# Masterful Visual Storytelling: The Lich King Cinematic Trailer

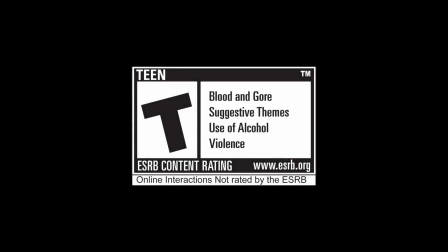0s
This is a breakdown of all the visual storytelling techniques and imagery used to show how a single cinematic trailer alone proved that Arthas, the Lich King, was the most dominant king in history.
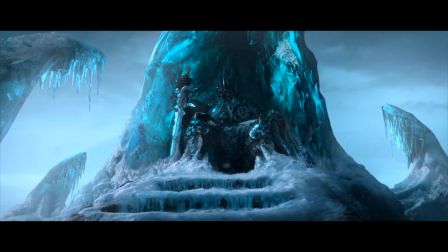12s
In the opening shot of the trailer, the three ice formations surrounding him are curving towards the Lich King, almost as an act of bowing.
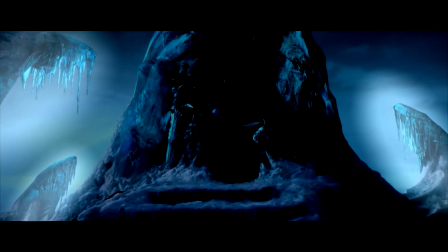19s
They are drawn to him in a figurative bow and respect. These inanimate objects portray a submissive architecture around him.
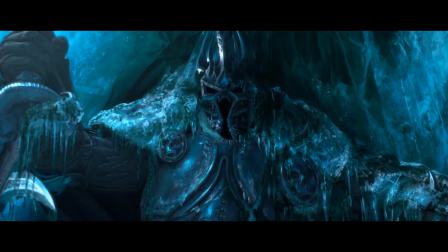27s
If they were facing away from him, the unconscious message is that he causes them to flee or that his power is to be feared.
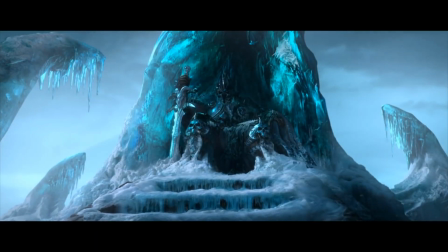34s
But this is not the point of the imagery. The king is being portrayed as the subjugator, the boss.
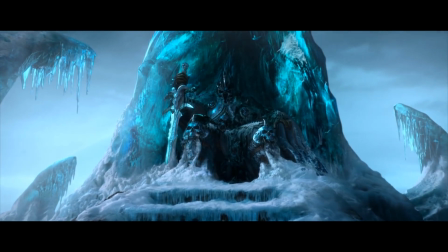40s
Although he is definitely warranting fear, the message that this whole trailer is aimed at emphasizing is his dominance.
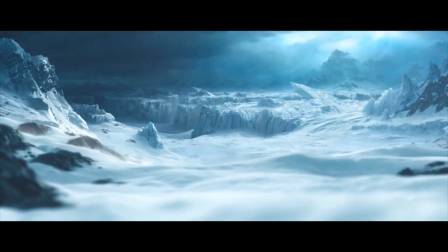48s
When you claim or want to claim land,
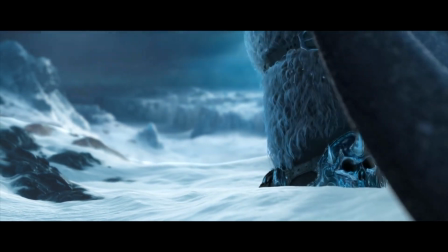52s
the stomping of the foot symbolizes solidarity or affirmation. your right to own it.
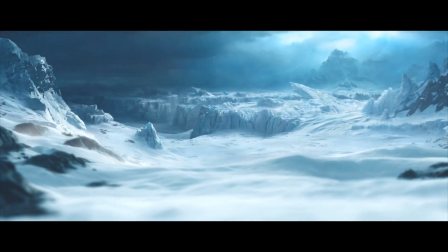58s
In this shot the camera takes a worm's eye view right on the ground looking
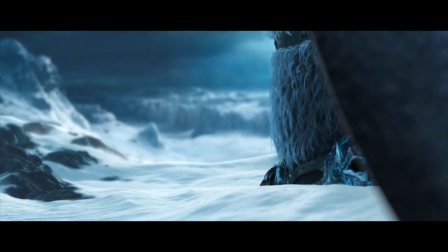63s
outwards towards a vast open stretch of land almost begging to be claimed.
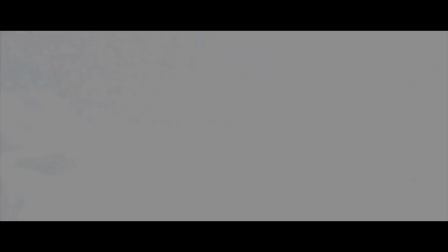68s
The comparison of the size of the boot coming down to claim the land and denotes the size of an ambition.
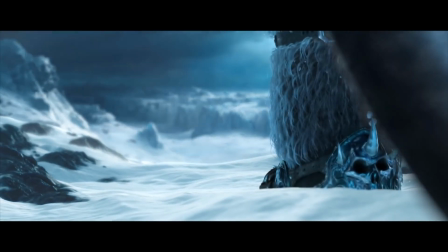75s
It's a shot where if it was from any other angle it would not communicate the same thing.
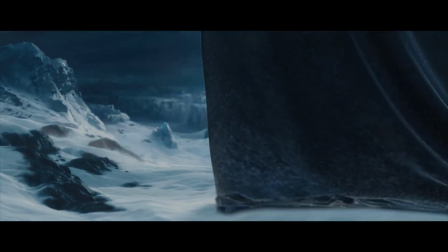80s
If this was shot from any other angle it would look like he's simply walking or it
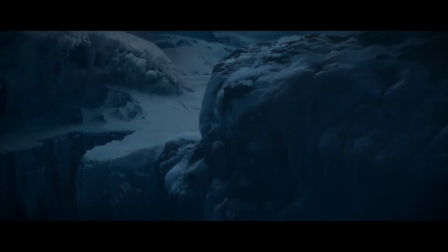85s
simplifies his ambitions when someone is on the edge it usually
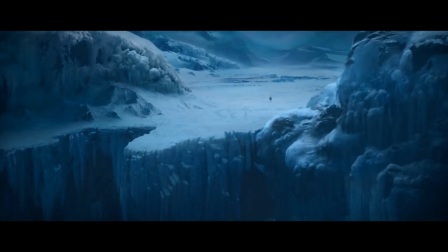89s
means they are close to a mental breakdown or insanity showing his path leading
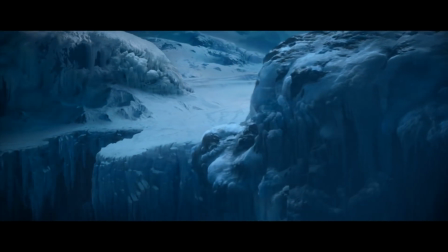94s
towards a sharp cliff going down into the dark signifies how he is
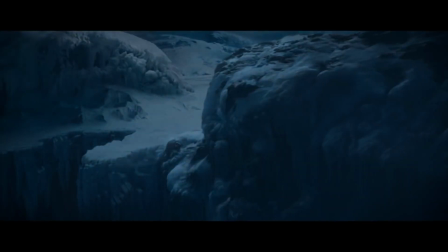98s
going through a path of self-destruction or loss of self the bottom of this cliff is not shown deliberately to make the audience wary of this path or to strike a fear of falling into an abyss and a metaphor for hell. This cliff actually plays another part in the cinematic later on. If you can easily see what is over a cliff and down below, it doesn't appear as scary. Sure, there are other ways to light it differently or to make the characters themselves react to it differently,
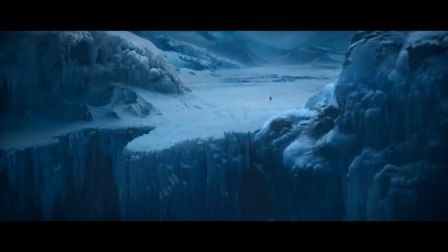129s
but the fear of the unknown has a great impact on your audience's interpretation.
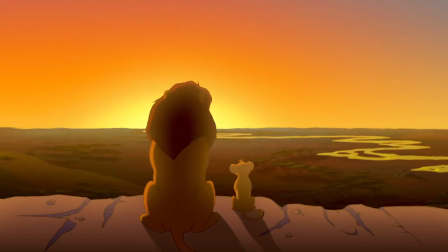135s
This scene from The Lion King is an example of how to make cliffs and large areas look hopeful.
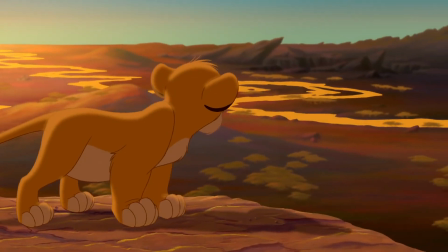142s
In fact, Lion King uses extremely high and low places quite often their visual storytelling.
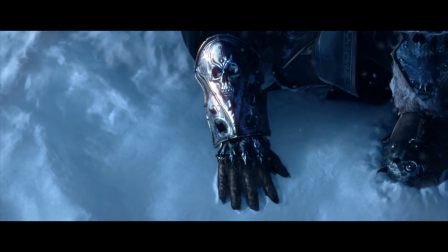148s
Here, the Lich King is about to do something, but wants to make sure this is the right place.
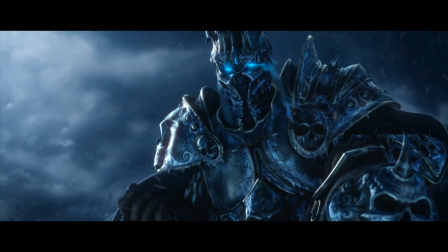154s
This is a rare moment where he willingly lowers himself to the ground as he has a brief moment to think about what he's going to do.
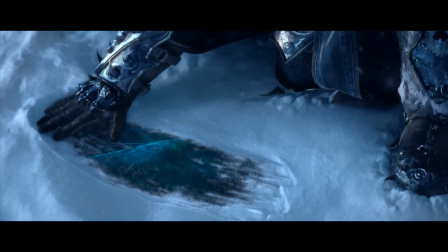163s
It's a moment that shows contemplation, trying to confirm if he should proceed or stop.
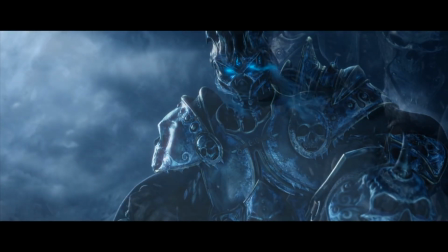168s
It's a moment of reflection. We never really know what is going on in his mind,
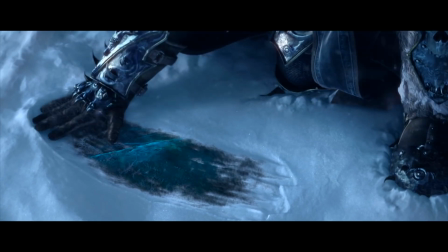172s
but the fact is that he is stopping to think and be sure of his next move because after he does it, there is no turning back.
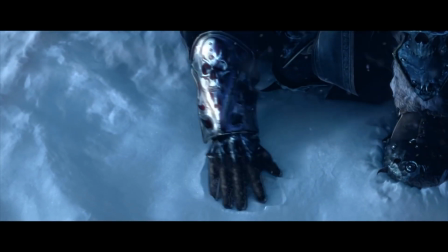180s
The subtle uncovering of snow also has subtle imagery of reflecting on things that were.
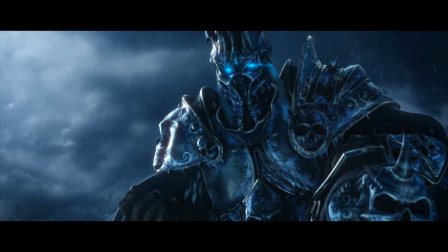186s
Uncovering snow that shows weathering over time and aging. Like he wants to see what was there before, a hint at perhaps reflecting on his past.
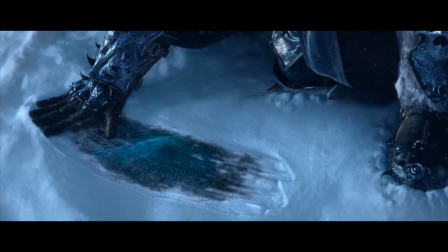195s
Now there is so much going on in this iconic moment.
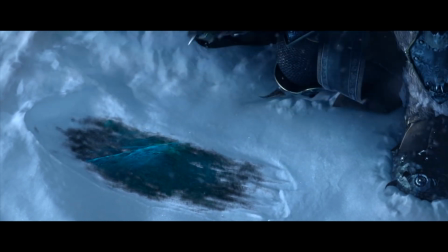197s
As he rises, he lifts his head facing forward,
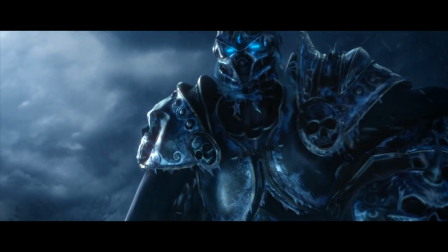201s
signifying he has reached a conclusion and confirms that it will be done. if he didn't
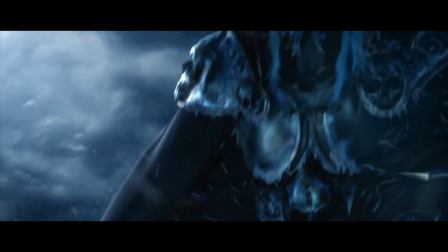206s
raise his head like that and kept looking down as he rose it would show him in a
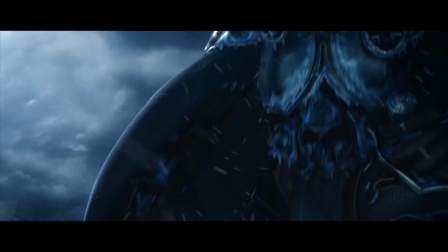211s
state of unease and remorse as if the thoughts still weigh heavily
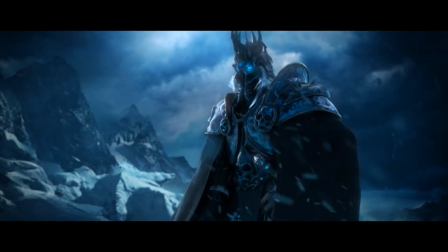216s
upon his mind instead he lifts his head stands tall and proceeds to
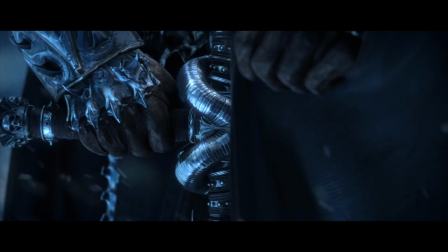222s
draw his sword even the slow speed at which he does this shows how he does
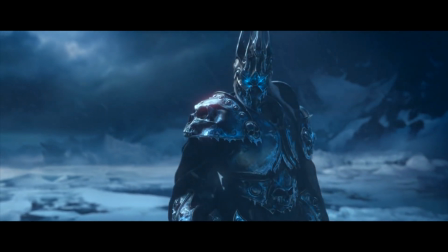227s
not do this out of rage but pure intent to subjugate to rule
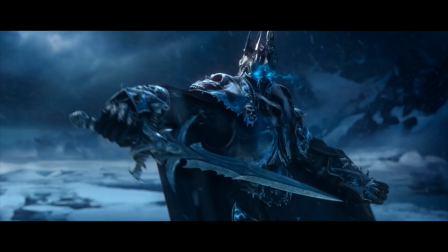233s
in one final lowered breath he drops his sword emphasizing its weight and
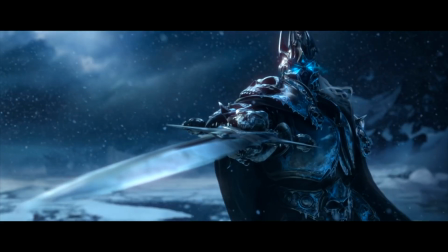239s
therefore the weight of his decision and convictions his legendary
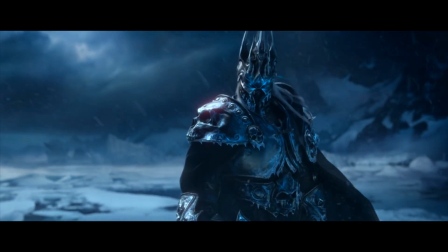244s
stance as he extends his sword says everything submit
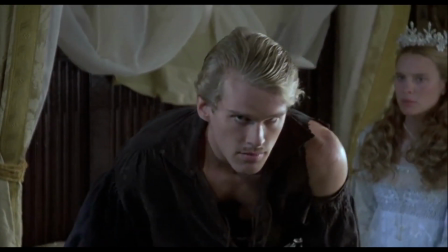250s
i can't help but think back to this scene from the princess bride wesley shows complete control over the situation in this
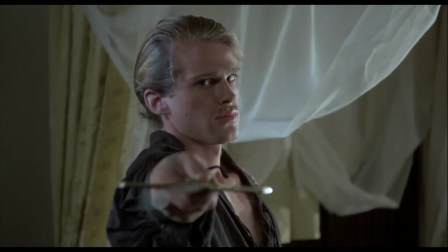257s
one gesture without needing violence he just commands drop your sword
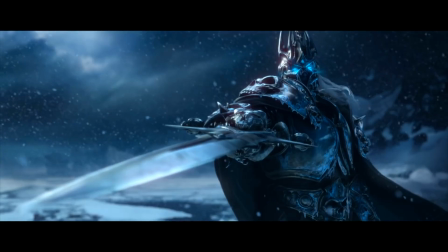265s
but notice how this is neither a pulling gesture nor a pushing gesture
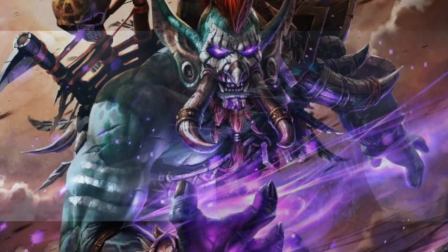270s
it's just a point a pulling gesture is selfish it's greedy it's
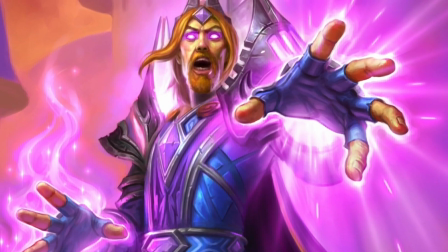276s
wanting a push is defensive or oppressive violent reckless and
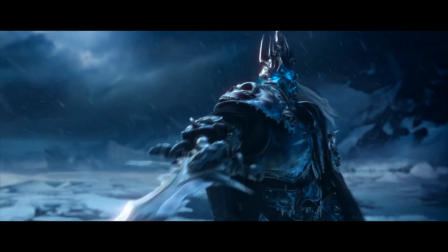282s
often has too much force but this is simply an order the Lich King does not need to push or
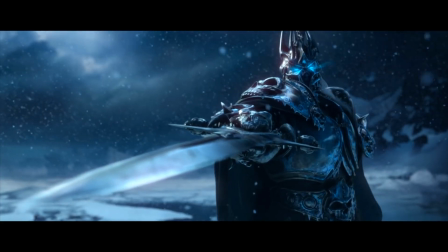287s
to pull he simply commands he is not showing any signs of offense or defense
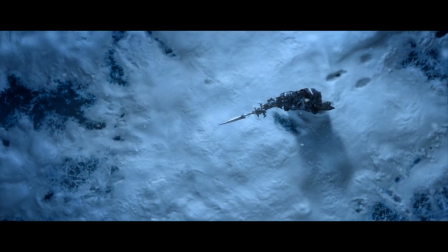294s
it's a demand for obedience you could say that the swirling effects are just due to his power surging
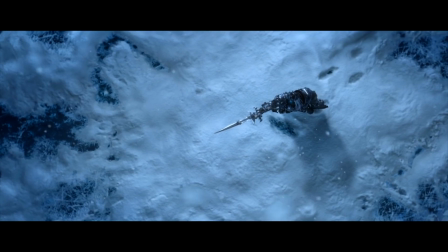301s
and having an effect on the environment but it is doing so in a way that acknowledges his authority the elements
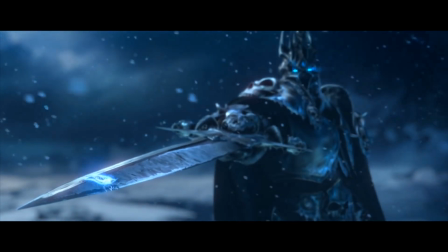307s
are drawn to him they encircle him they surround him it's an obedient gesture he
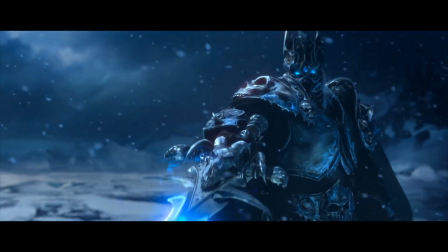313s
demands obedience and the world itself responds the
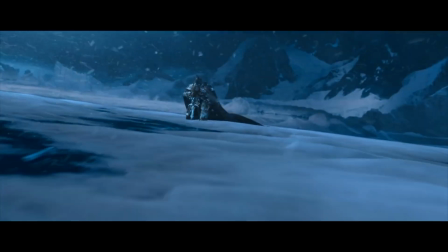320s
force of his jab into the ice clears the way the snow flees and retreats respecting
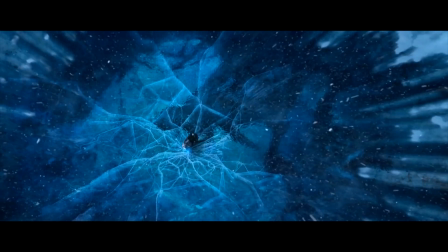325s
his position and his stance the camera takes an epic position where it looks up to
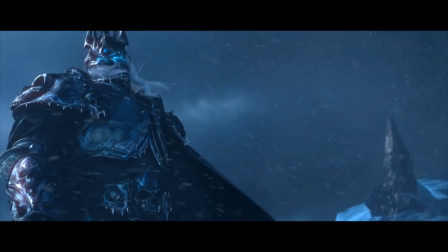331s
the king from a much lower angle as if the camera itself were kneeling before
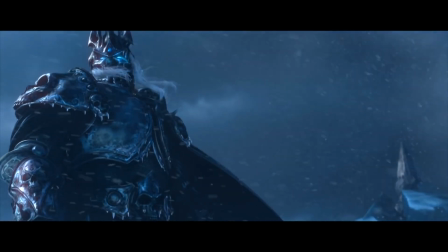335s
him it even shows a large empty space behind the Lich King that creates a sense of
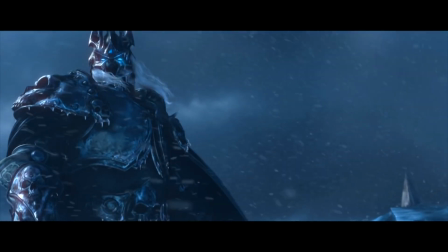340s
expectation the way this is framed predicts that something will appear there
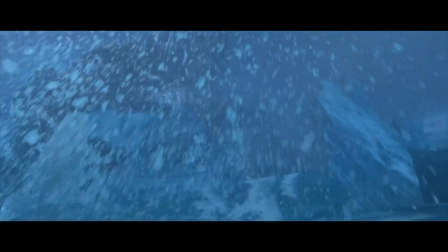345s
the fearsome frost worm that he summons rises behind him and
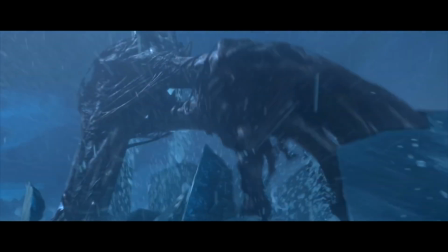349s
further contributes to his power and authority the Lich King doesn't move at all
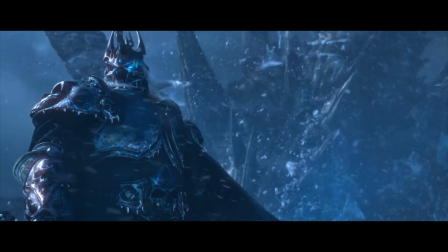355s
he doesn't look back and continues to look forward he expects
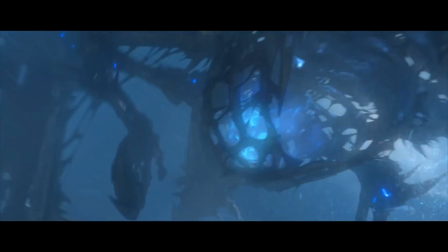361s
the frost worm and its obedience he feared nothing he is the absolute
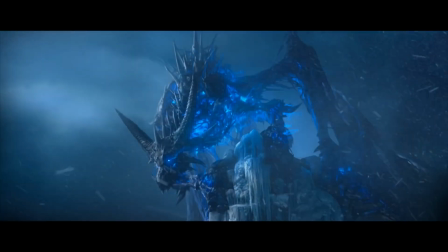367s
authority and the absolute power in that position the
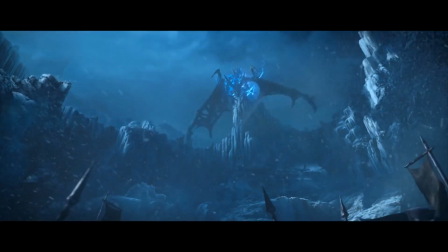374s
cliff from earlier that looked like a descent into madness is now a figurative
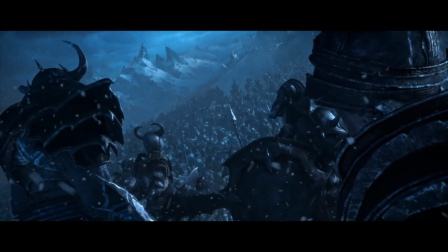379s
throne a high position over his undead subjects the
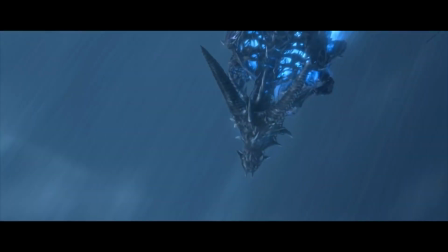385s
frost worm screeches and the army responds they respond
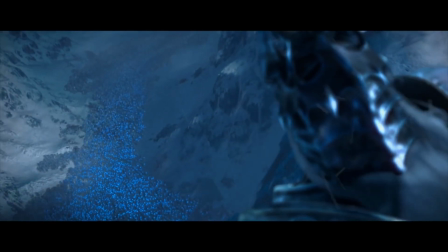390s
to the call all in unison all in agreement all obedient end.
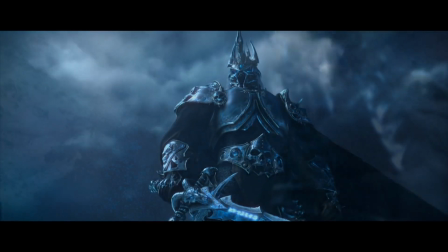396s
The camera looks over the king's shoulder down upon his army and slowly orbits around him to a
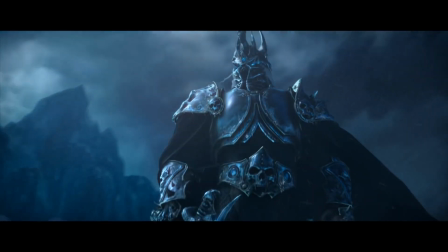402s
very low position of visual kneeling again and positions the lich king in his rightful place on high,
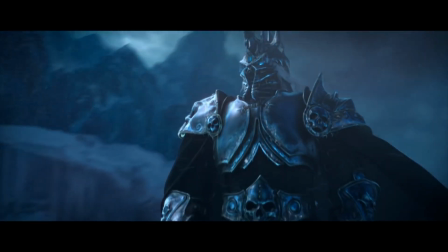409s
higher than any angle taken throughout the whole trailer. Now here is a terrifying ending.
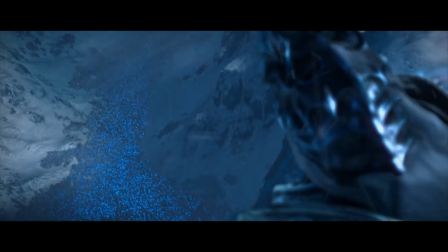415s
The close-up of his eyes is terrifying for a very simple reason. He looks at his army, pleased.
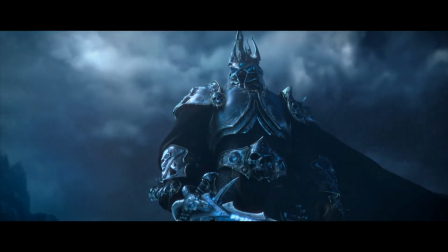422s
All this demonstration of absolute power and authority over the land
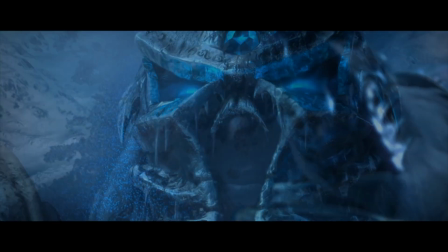427s
and his infinite subjects without speaking a word.
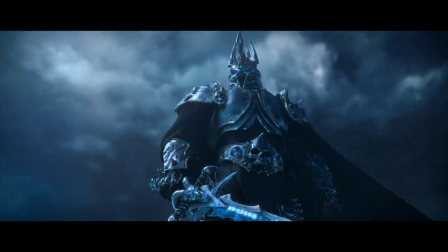432s
He looks up again to the horizon now. A simple yet terrifying exclamation that he now aims for the rest of it all. The world is next.